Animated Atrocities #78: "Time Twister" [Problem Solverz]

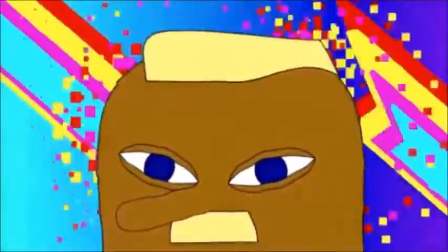498s Alfe gets back to his normal age, but the other two don't get older. He got younger.
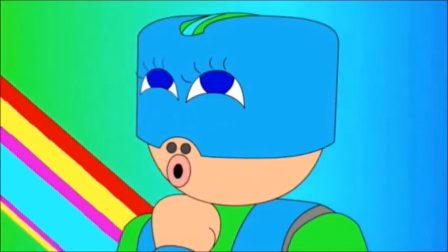502s And the anti-wrinkle cream I put on you and me while we sleep is protecting us from aging.
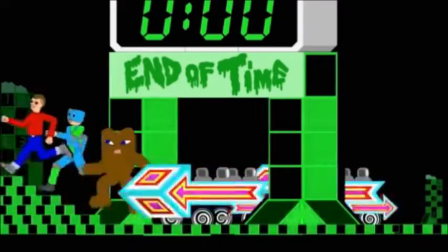508s TMI, buddy. TMI.
They make it to the future where, oh my god, they've learned about dominant color.
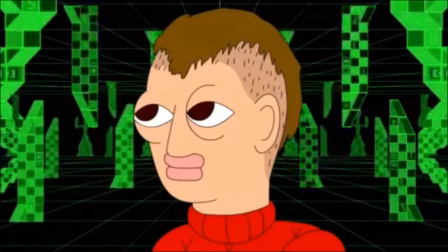515s
It only took them to the literal end of time to figure it out, but they finally got it.
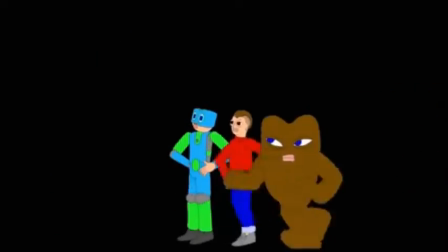520s
Yes, scenes that focus on one particular color usually look better than ones that are all over the place.
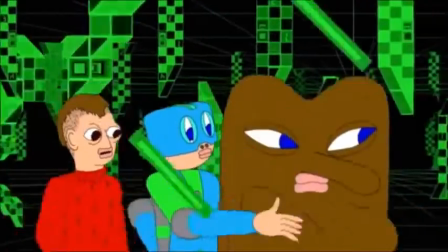528s
At the end of time, they fight a badly animated watch thing, and I don't care. I'm just happy that they're giving some mercy to my eyes.
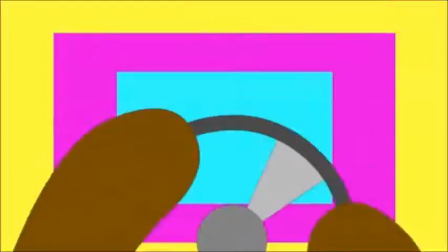535s To defeat the watch thing, they go back in time and...
My eyes! Ow!
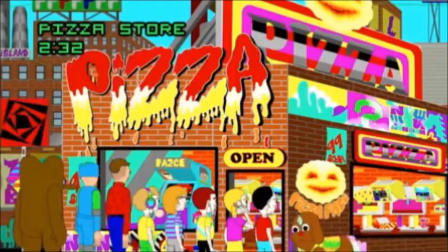540s
Okay, you fuckers. That's it. It is so on. I am taking whatever's left of this piece of shit down! Stop. I don't have time for this, old man. This show nearly left me blind. I don't want to know what kind of damage this has actually done to me. Sometimes the louder that you shout, the less the people will hear you. What's that supposed to mean? I told you. You weren't ready for Renseek's help. It changed you too much.
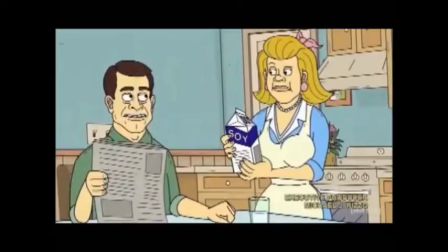566s
You're becoming angrier, more brutal, and more sporadic. So what? It allowed me to take on some of the worst, things I can never imagine taking on.
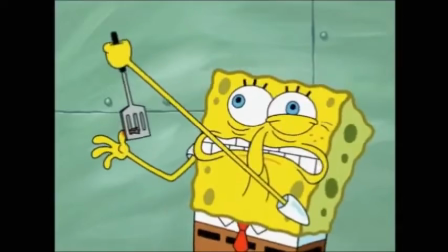575s
Once upon a time, the splinter made me vomit. Now I laugh at the person I once was. I have the power to take on anything now. Power is nothing without grace. You may know how to unleash all this anger, but there's still much you have to learn. There's a where and when, and now is not the time. Look around you, old guy.
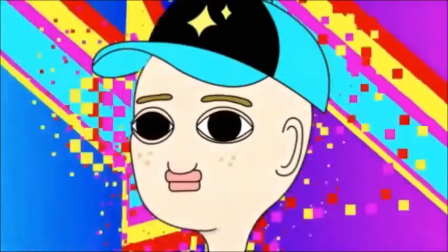595s
This is the worst design show I've ever seen. A show has never given me this much eye strain before.
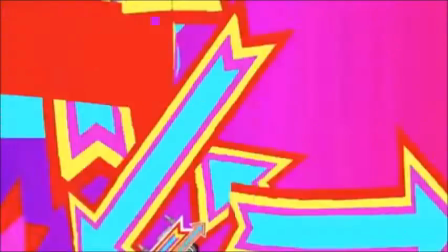601s
I can barely keep my eyes open. How can this be not the time to release my inner anger? Because this is one of the worst things that you've ever seen. I don't get you. Any man can get angry when fighting a foe or a dragon, but the man who can stay calm in the face of even the greatest adversary is the one who most often wins. Sometimes the stronger blow isn't the one that wins, but the one that sees the weak point in the heat of the heaviest, fastest battle.
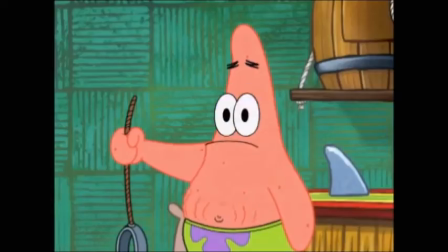627s
Right. I never used to be able to talk. There was always this inner storm that I could never get out. Now that it is out, I can't seem to contain it. If you can do it here, you can do it anywhere.
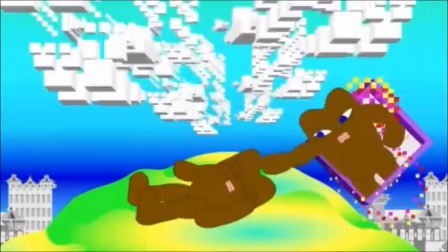638s
Finish this review. Alright, I'll try. And I'll try to do it calmly. Alve goes through time and gets a bunch of his former selves.
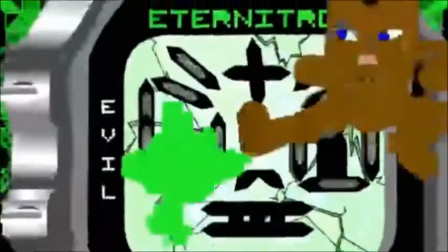646s
Altogether, they topple the Big Bad in a really brutal display. I could bring up the fact that Alve, the worst character, is almost always the one who saves the day.
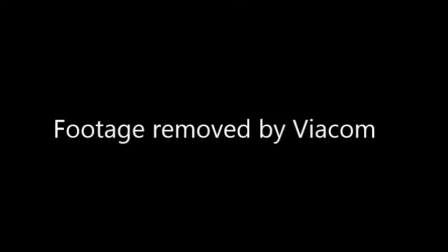654s
But, on another note, this episode reminds me of an episode of SpongeBob Back to the Past. That episode might be a little hard to watch because of a rather harsher in hindsight joke that I don't have time to delve into here. But the episode ends with a bunch of clones of past SpongeBob and Patrick coming in and confusing Man Ray into submission. And it is one of the funniest endings I've seen.
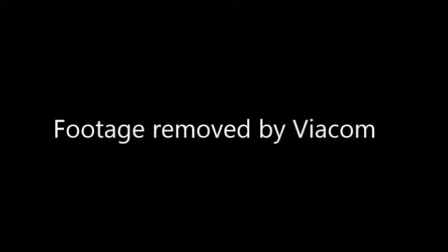671s
In fact, it probably would be number 26 on my modern SpongeBob list, that currently Viacom has removed, but I digress. Here though, this is just really disgusting. Not to mention that the wild animation makes it hard to sit through in its own right.
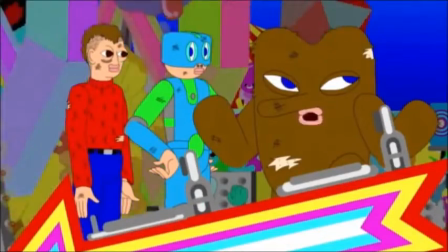684s Well, I solved the problem because I'm totally awesome. How do you feel?
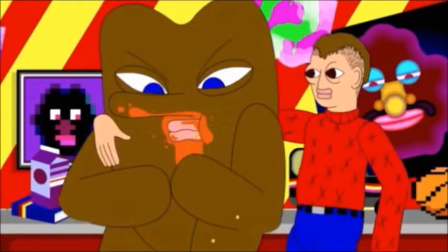689s Angry, insulted, the usual.
I don't know what I or anyone was really expecting.
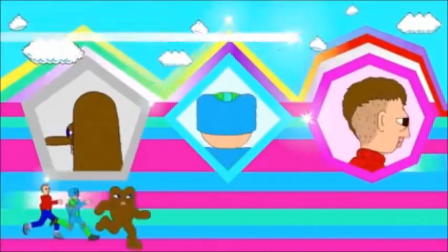694s
From the art style, you can tell it's going to be either really avant-garde or really incompetently made.
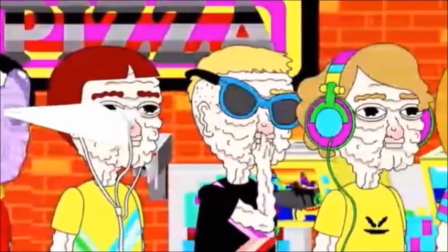699s
And for the concept, you know that it's the former. If you can get past the overly bright colors, and that's a hard if, the characters provide nothing to like.
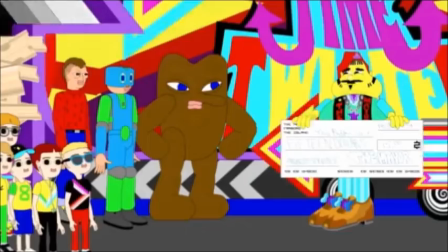707s
They're bland at best and jerks at worst. The voice acting doesn't help matters, and the writing can't keep things straight in 11 minutes.
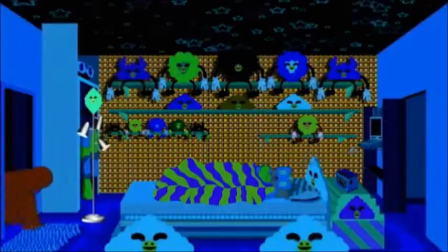713s
Despite having a distinctive visual style, the writing doesn't lend this world any real identity beyond an LSD trip. No rage. How interesting. Why would there be rage? After this, I'm looking forward to the next Atrocity. All I gotta do is stare at a dog's giant anus for 22 minutes. After what I've been through today, that's nothing. Be sure to treat it as nothing then. I'll try. And that's all that's important at this time.